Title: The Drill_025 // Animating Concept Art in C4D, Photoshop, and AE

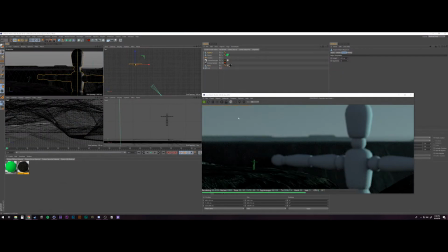222s
You can see I was crashing a little it here I think and I don't know if that was because of the fog volume I was playing with but I
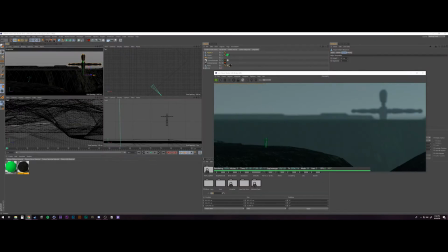229s
was just trying to get like the balance of everything correctly and for a while I was just really playing around with the composition of the shot eventually at one point I think I kind of scrap the whole
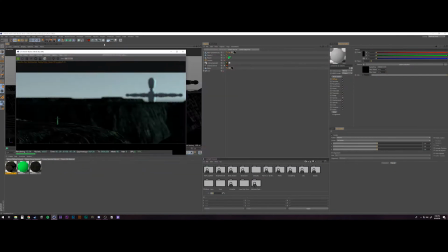241s
the whole this valley look that I was going for and try to reposition that but
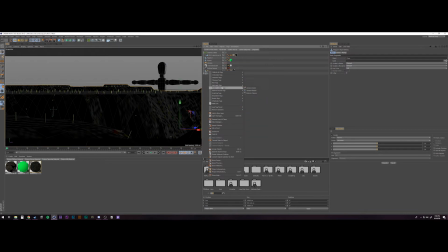248s
what I am doing here is I'm actually using the an octane scatter material to apply these awesome rocks that david mentions in his tutorial i'll provide that in the link below as well i apologize because the
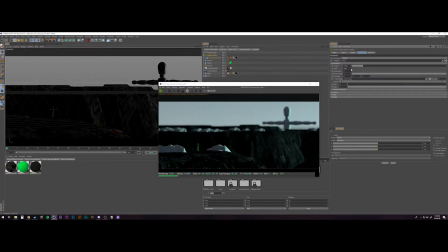264s
the source does not come to mind right away but what they are these uh
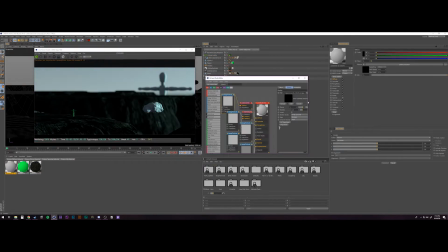268s
it's uh photo scanned rocks and there's all sorts of detailed variations
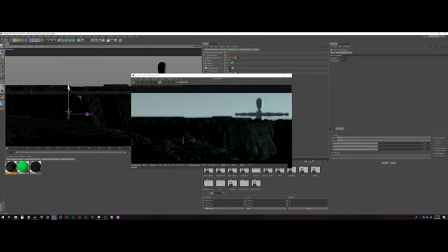273s
of them and what i'm doing is using the octane scatter material through a random
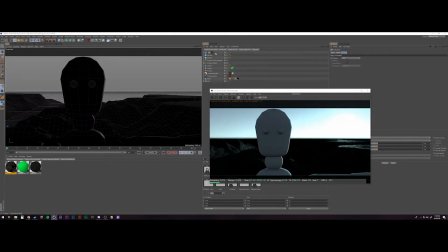278s
um effector on that to scale them and rotate them a little bit in different ways and
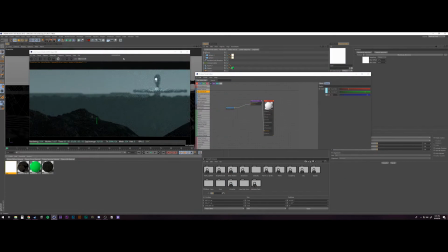284s
I used a vertex map to actually paint on the different areas of my geometry where I wanted those rocks to show up.
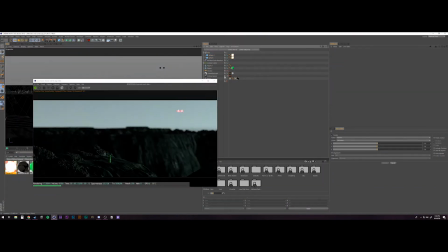290s
So what it was doing was just providing a little bit more of I think an organic look.
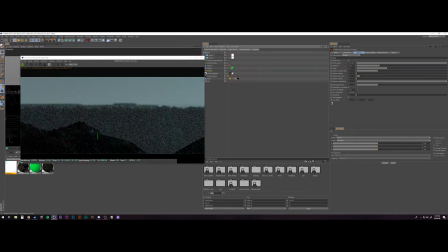295s
Again more credit to David, he goes into this information really really in depth with you
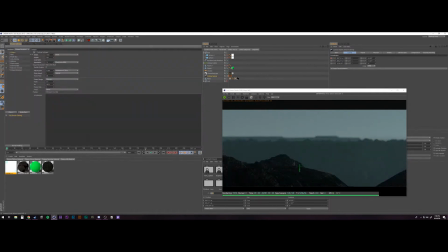303s
know organically blending different parts of your environment so it just looks more natural.
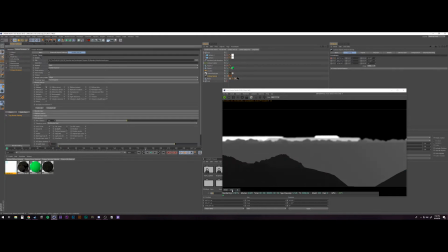308s
I mentioned that PlayStation kind of texture and environment that I had at the beginning,
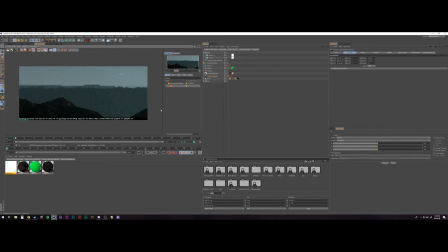313s
I think by adding in these rocks, it just like adds a little bit more interest.
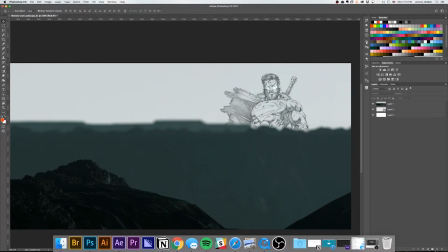318s
So that is what I was doing there. Now we have Superman. What I'm doing, I'm actually on a different machine for this portion.
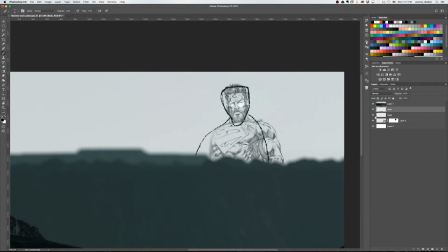325s
You can see if you're paying attention or if you notice, sorry, the apple in the upper left-hand corner. I actually did this at work.
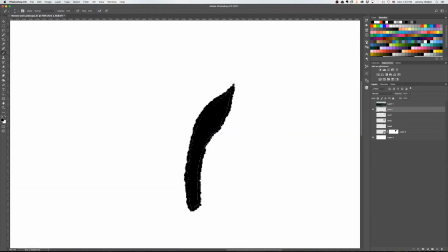334s
I work at an ad agency, so I'm always on the computer and a lot of times like I get inspired by something during the day
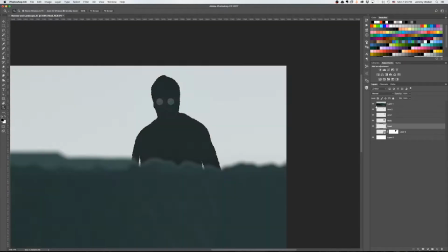341s
and I'm like oh crap I gotta wait until I get back home um I run on PC at home but you know I lives are very busy and
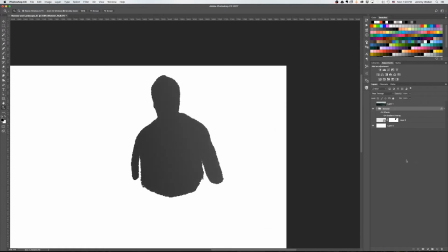349s
stuff like that so I'm like you know get this idea spur of the moment I'm like oh I want to tackle that at lunch but I can't record it because
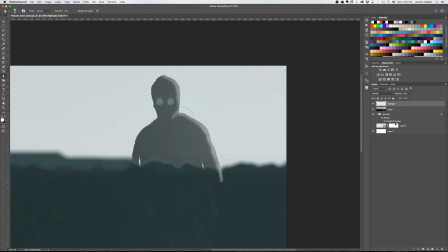355s
um I you know I'm on a different machine and then I don't know it's like probably pretty obvious uh to most of you
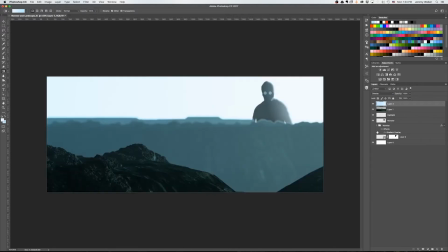362s
but like it just kind of hit me I'm like oh I just You know,
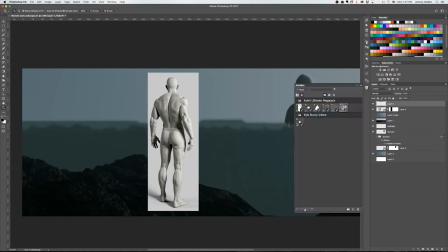364s
I just use OBS for those of you who are wondering what I record screen with I was like I'll just do that at work So I can continue to get work done on the drill.
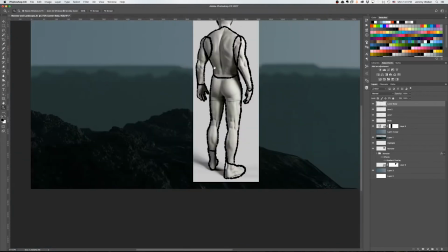373s
So anyway So what I'm doing here is I wanted to make these characters in After Effects or animate them in After Effects
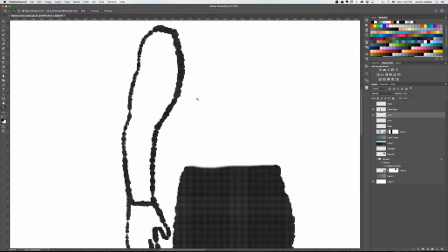380s
Mostly because I didn't want to go too in-depth with the character design I knew they were gonna be silhouetted and the monster in particular was just this kind of like
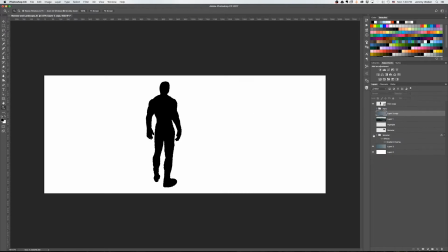388s
blobby almost like an iron giant kind of guy.
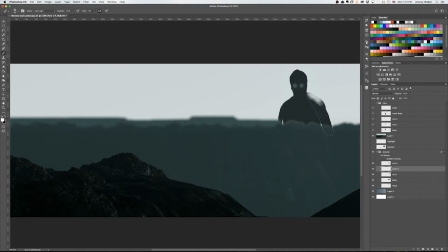392s
Those two circles there I actually used spheres with a black body emission texture on those to affect the
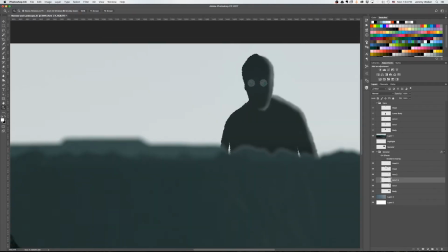400s
environment back there and what I was trying to do with this is figure out if I can
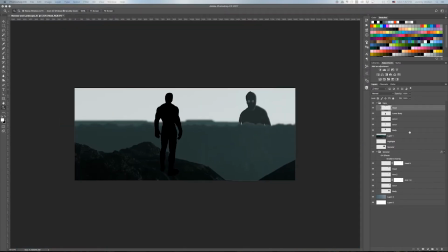406s
make this kind of concept art kind of quickly and kind of iterate on that quickly and that
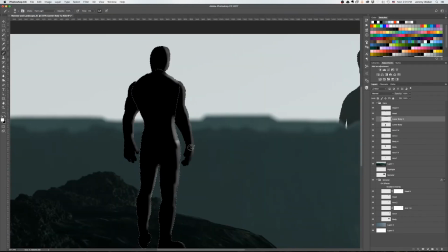412s
was another reason why I didn't want to go too far into designing the characters or anything like that. So I pulled somebody's artwork of a Superman.
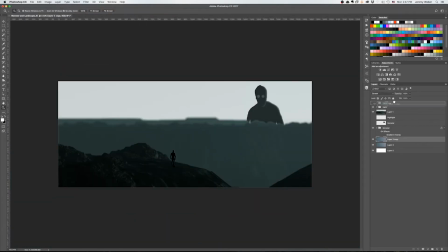421s
Just, you know, Google images of that. Google images of like a hero pose and then I just kind of traced over them in Photoshop just to get the forms down.
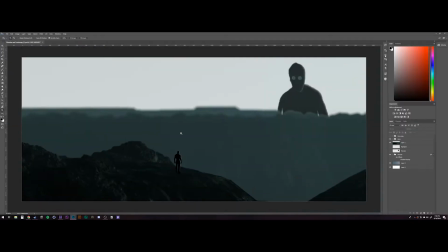430s
I have been practicing my drawing and digital drawing skills,
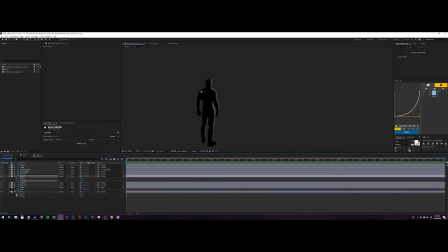434s
but I've found that it's easy to cheat by kind of like tracing over that and just to get those practice on those forms.
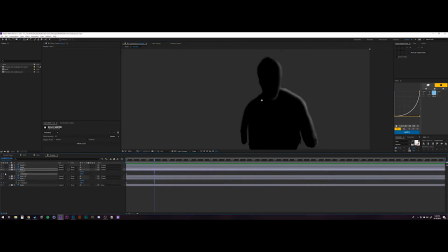441s
So here what I'm doing is I'm now in After Effects. I'm rigging up my characters.
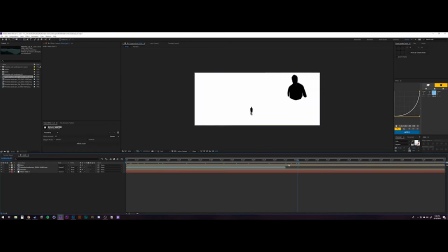446s
I just have pin anchor point points at the shoulders of
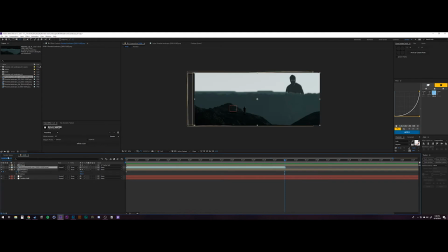451s
each character those are the main animators I pin
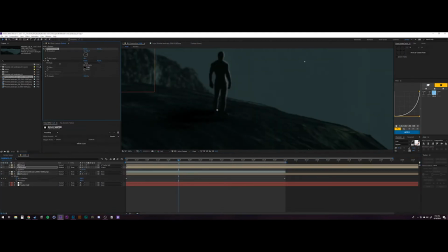456s
those shoulders legs you know I parented everything together but what I'm really doing is animating
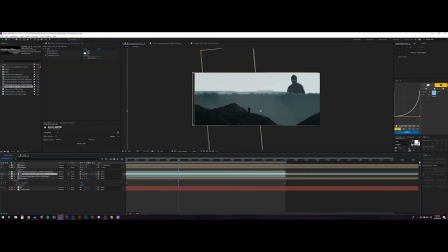461s
the shoulders up and down just to give them like a like a very subtle like breathing what I'm doing here is bringing in all my different passes I actually left the alpha completely open on the back just to render it faster and so I was trying to recreate the like background environment.
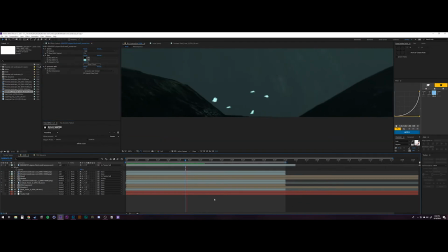477s
And then what I'm doing here is using some stock video of some birds flying by,
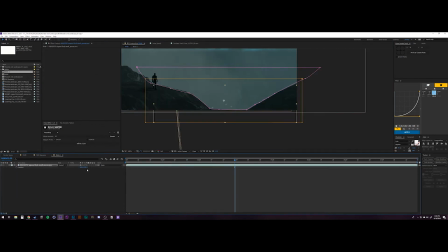484s
and just to give a little more life and depth to the concept art,
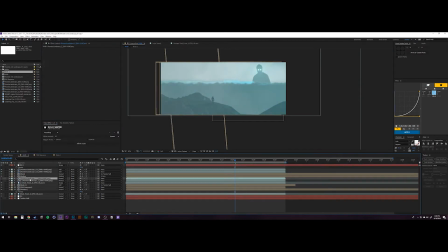490s
just to kind of, so you really feel the distance and scale of the scene.
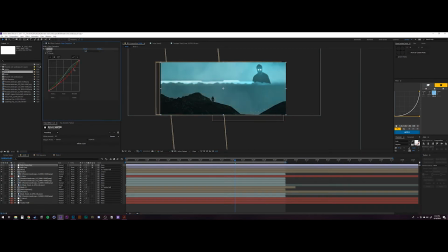495s
Unfortunately, the way where the video crops out of the birds, I would like to make them a lot smaller,
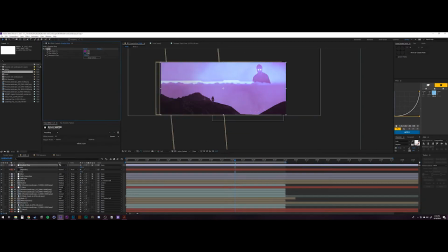503s
but they actually would just like disappear off the side so I was gonna play with masking and stuff on that but I figured I'll just kind of tuck them into that little crevice and see what we could go from there but I am wrapping up the lighting and just a little bit of the color grade here I I
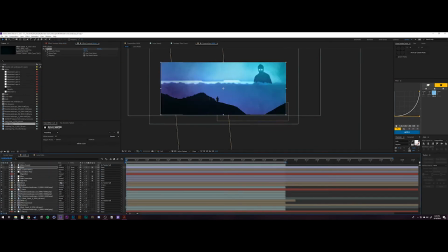517s
you can see me throwing on my lens flares and what I did right here at the last point is I played with some noises and I just used
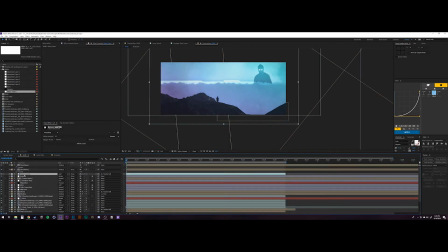524s
the noise and stretched it um really really far I think like 8,000 percent vertically and then um
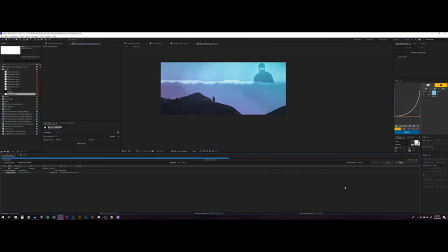530s
rotated one uh about 45 degrees to the left and 45 degrees to the right to get this like crosshatch kind of feel.
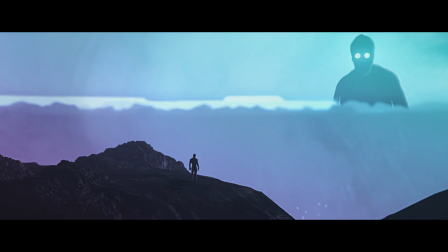536s
And here is the final render. You can see our dude in the background. It's a nice noisy image. I was planning it to be noisy like this just again to kind of give it
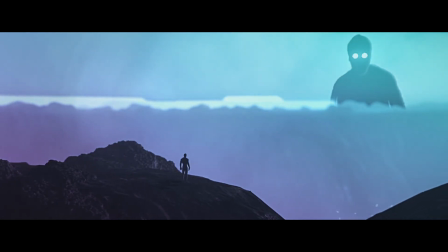547s
that like a little more textured feel like that was a little handmade or digitally painted or whatever.
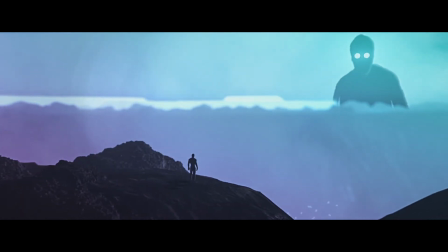552s
But all in all I'm really happy with how this came out. We have our little hero.
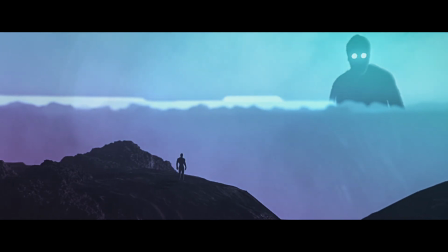557s
We have our giant in the background.
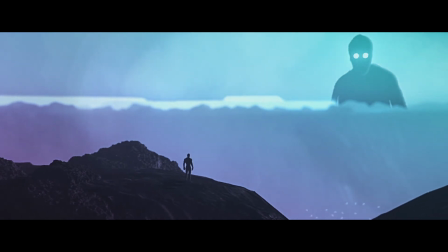559s
We hopefully are evoking this like question of like oh what is going on what is this world blah blah blah but all of this is again credited to iDesign.com and David Arieff's awesome tutorial for really sparking the idea and really letting things go from there. So that's all for this week's episode thank you so much for joining me please do consider subscribing we're almost at a thousand subscribers and we're going to be doing a prize giveaway once we hit a thousand so stay tuned each week once we hit that mark that's when we're going to give the contest details and really give back to you guys for being so awesome in providing me with subscribers and views and likes and comments and all that we're just really trying to get the community going and and keep it moving and fluid I know I took a break for the summer but I'm back you can tell I am excited I hope I'm a little shaky on the camera and I'm hoping to get better at that as well so next week we're gonna be doing cloth simulations. I'm gonna be designing the actual patterns that will go on the the cloth and then trying to explore what we could do with cloth simulations in Cinema 4D without doing it with X particles or anything like that and seeing how far we could kind of push that and and see how how simple of a setup we could get with just the native Cinema 4D. So please do comment down below, like, share, definitely subscribe, ring the bell for notifications. We are back in full swing. This is the drill season two and we're going to be going all through the fall and winter and we'll see how long we actually have episodes planned out for the rest of the year so we're not taking a break anytime soon i appreciate you guys for sticking by i've seen the subscribers come and go this summer while we were on hiatus but i really appreciate those of you who have stuck through so i'm rambling i'll let you go thanks so much for watching and i can't wait to see you all next week on the drill